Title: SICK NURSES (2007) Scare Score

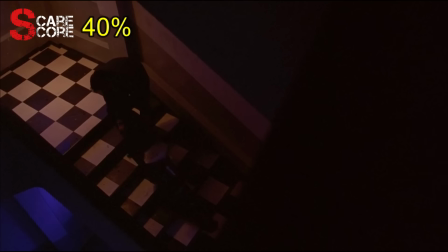The sisters grab each other's throats until Da Wan pins Nook to the ground. Dr. Tar drags Da Wan's body back into the hospital and calls Nook's cell phone.
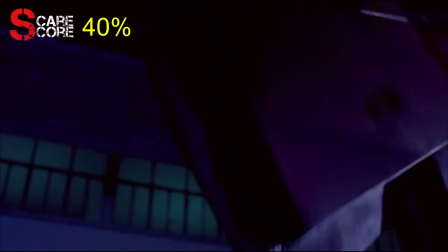The massive four off the hospital rolls onto the ground and stops right before crushing Nook in a very important place.
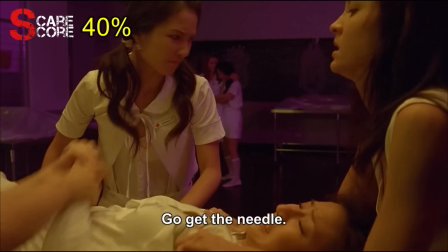In another flashback, we see the nurses holding and beating on Da Wan before her death.
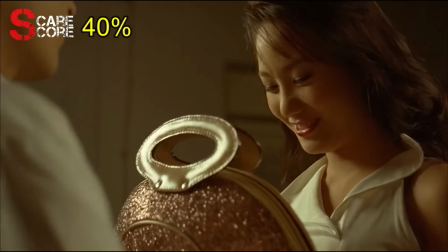We see just how despicable Dr. Tar is, as he had a relationship with every single nurse there.
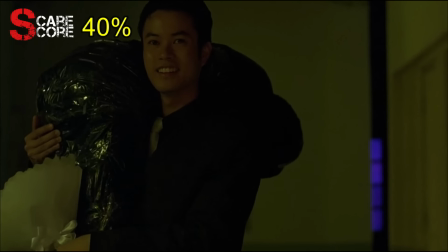He walks into the hospital carrying Da Wan's dead body over his shoulders and sees her spirit waiting for him wearing a wedding dress.
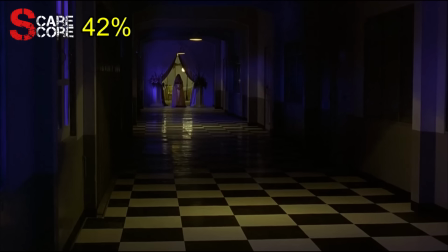She slowly walks towards him as the noise of her heels on the ground echoes through the hallway.
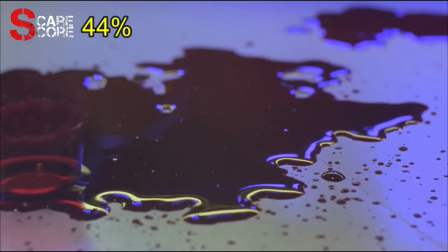Blood starts raining down, showing the film's plot twist in a very nice reveal.
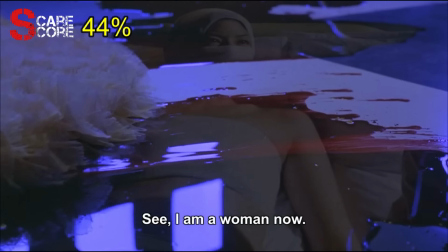Duong Wee was so in love with Tar that he became a woman so that the two could get married.
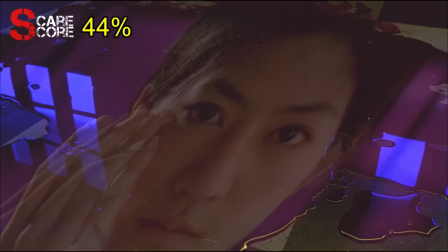A shot of her back reveals the same eternity tattoo, showing that Da Wan was actually Duong Wee, as Dr. Tar looks at her in shock and horror.
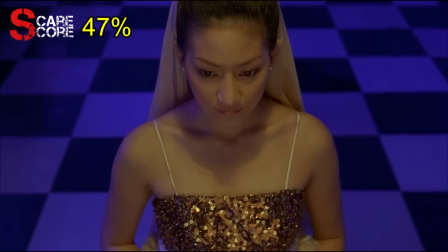Da Wan grabs a hold of him and asks him to marry her. I love this reveal. I found the twist to be original and I didn't see it coming.
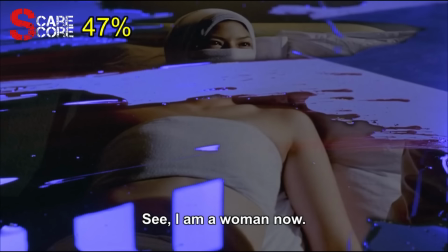I liked how they showed bits and pieces of the relationship between Dr. Tar and Duong Wee, but didn't reveal the significance until the very end.
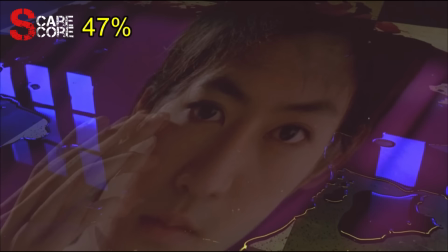It's a twist that catches you off guard as much as it shocks you.
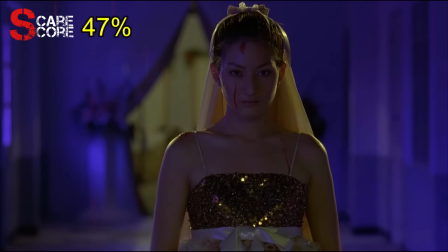I also love the delivery of the twist being shown in the blood as Da Wan slowly walks towards a shocked Dr. Tar.
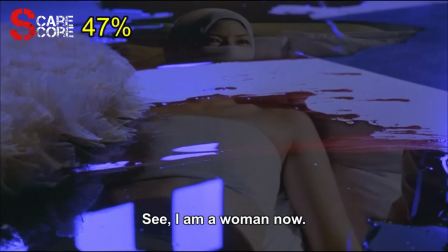Really, really good stuff here.
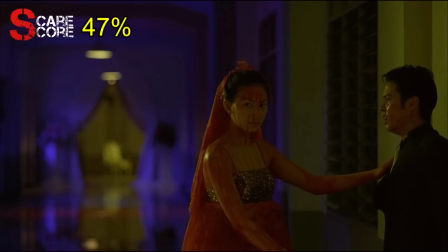No bullshit Nook arrives and douses Da Wan's body in gasoline. The two sisters stare at each other intensely before Nook lights the body on fire.
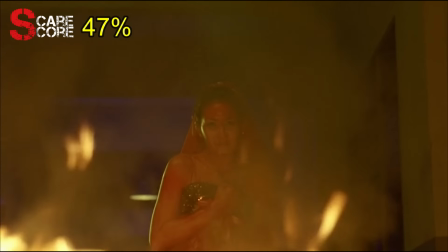The two never break eye contact, even as Da Wan's spirit falls to the ground and dies.
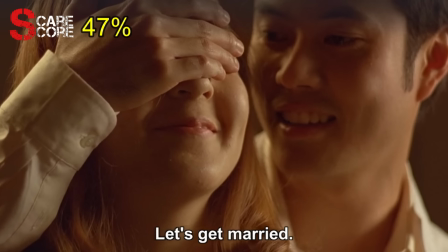In the final flashback of the film, Dr. Tar tells Nook that they should get married right after she kills her sister.
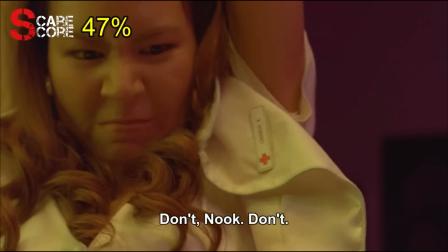Nook was the one to deliver the final blow to Da Wan both in life and in death.
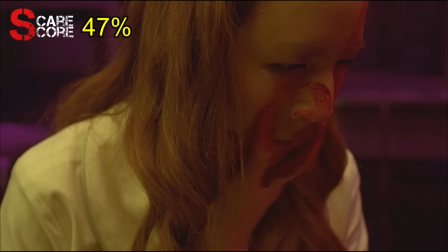Before her death, Da Wan touches her sister's face with her bloody hand and also points to her stomach.
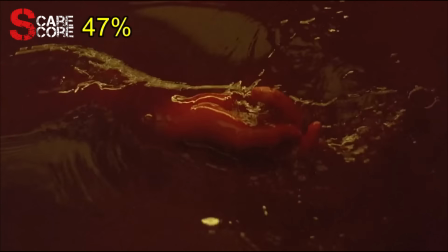Back in the present, Da Wan's spirit sinks into the pool of blood and disappears.
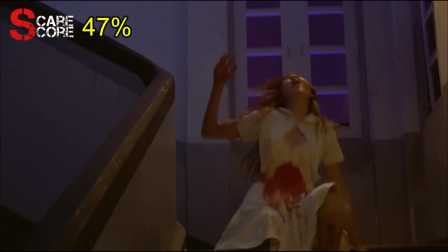Dr. Tar says let's get the heck out of here and the two run off. In the stairwell, Nook falls down and cries out in agony, clutching onto her stomach.
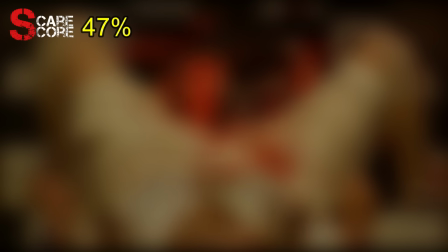She begins bleeding profusely as Da Wan's spirit is reborn and crawls out of her body.
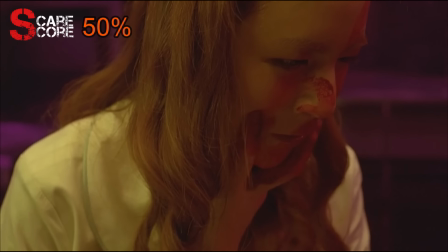In the moment before her death, Da Wan cursed her sister's stomach, which allowed her to be reborn in this moment.
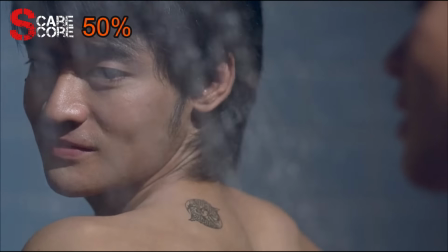Also placing more context into Duong Wheat's eternity tattoo in that everything is a cycle.
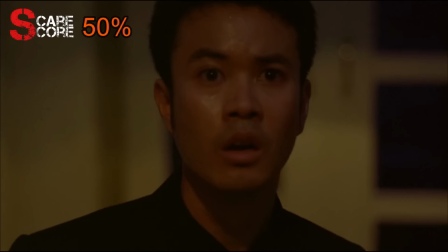It is an absolutely horrifying and shocking scene that again caught me completely off guard.
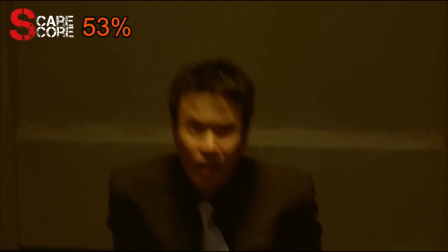Dr. Tar looks on in absolute shock and disgust at what he's witnessing.
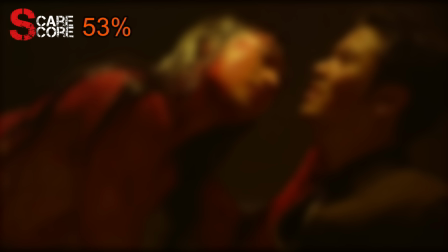In the film's final scene, Da Wan turns back into Duong Wheat and says "Marry me" to Dr. Tar as the movie ends. Dang.
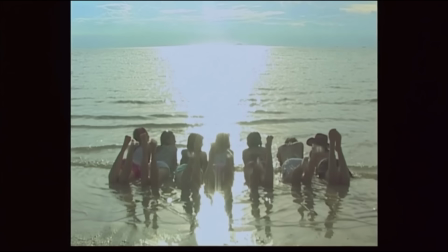The film's end credits shows all the nurses having fun on a beach to an upbeat song, finally allowing the audience to breathe.
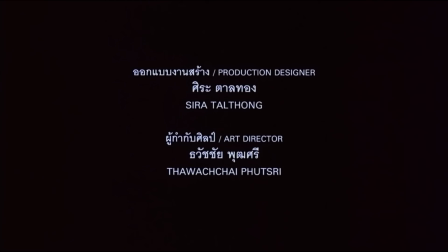The absolute polar opposite of the entirety of this brutal and shocking film. And that, ladies and gentlemen, was Sick Nurses.
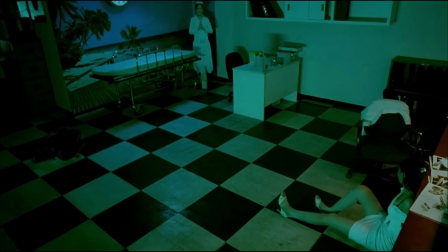My friends, I came into this film blind with zero expectations. Sick Nurses caught me totally by surprise and actually blew me away.
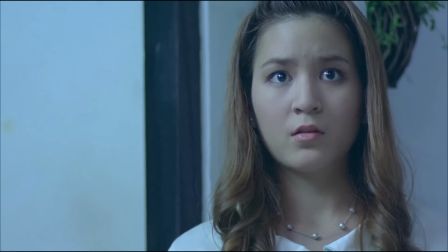The first half hour of the film sort of had me thinking that it was gonna be a generic Asian horror film with a vengeful spirit.
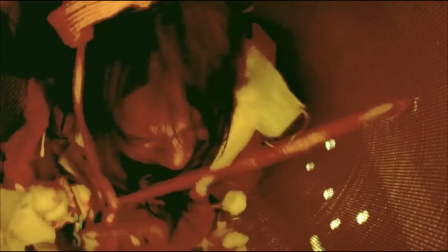I did not expect the drastic and brutal turn that the film takes about halfway through.
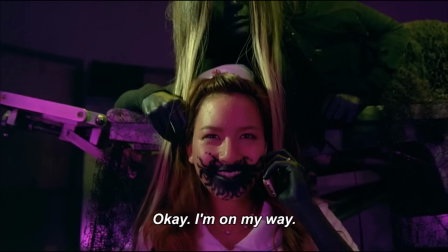It turned into a relentlessly bloody and gruesome film that had an absolutely amazing twist.
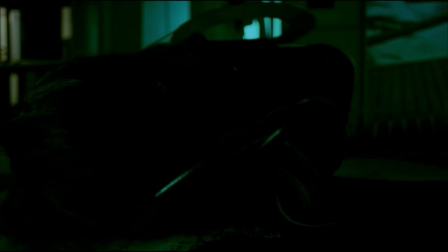Though the Ju-on influence and homage was present throughout, I never felt that the film was trying to be a ripoff.
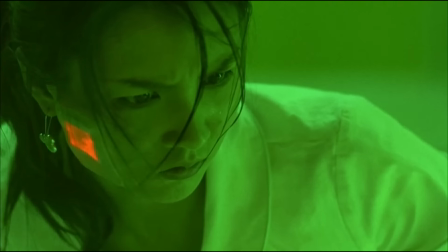I actually felt that the film had a ton of originality and very self-aware. While I wouldn't call it extremely scary, it was definitely brutal, shocking,
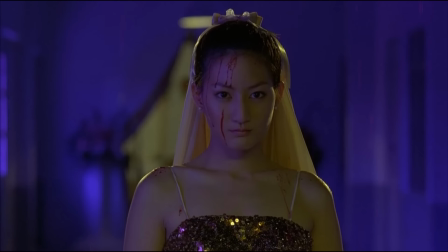and kept me on the edge of my seat the entire time, earning Sick Nurses a decent scare score of 56%.
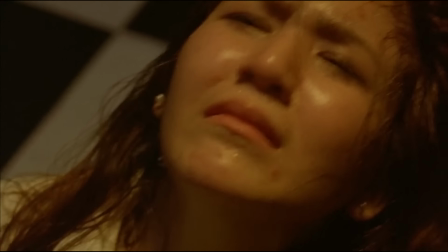The scariest scene in the film is by far the final scene. Just when I thought the film couldn't be any more shocking or gruesome,
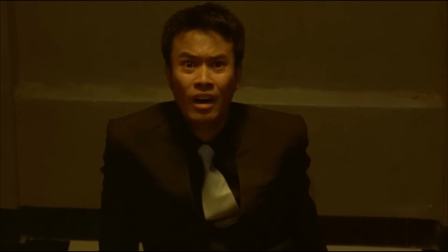we get the bloody rebirth scene to shock us one final time until the film's very last second of runtime. Great stuff.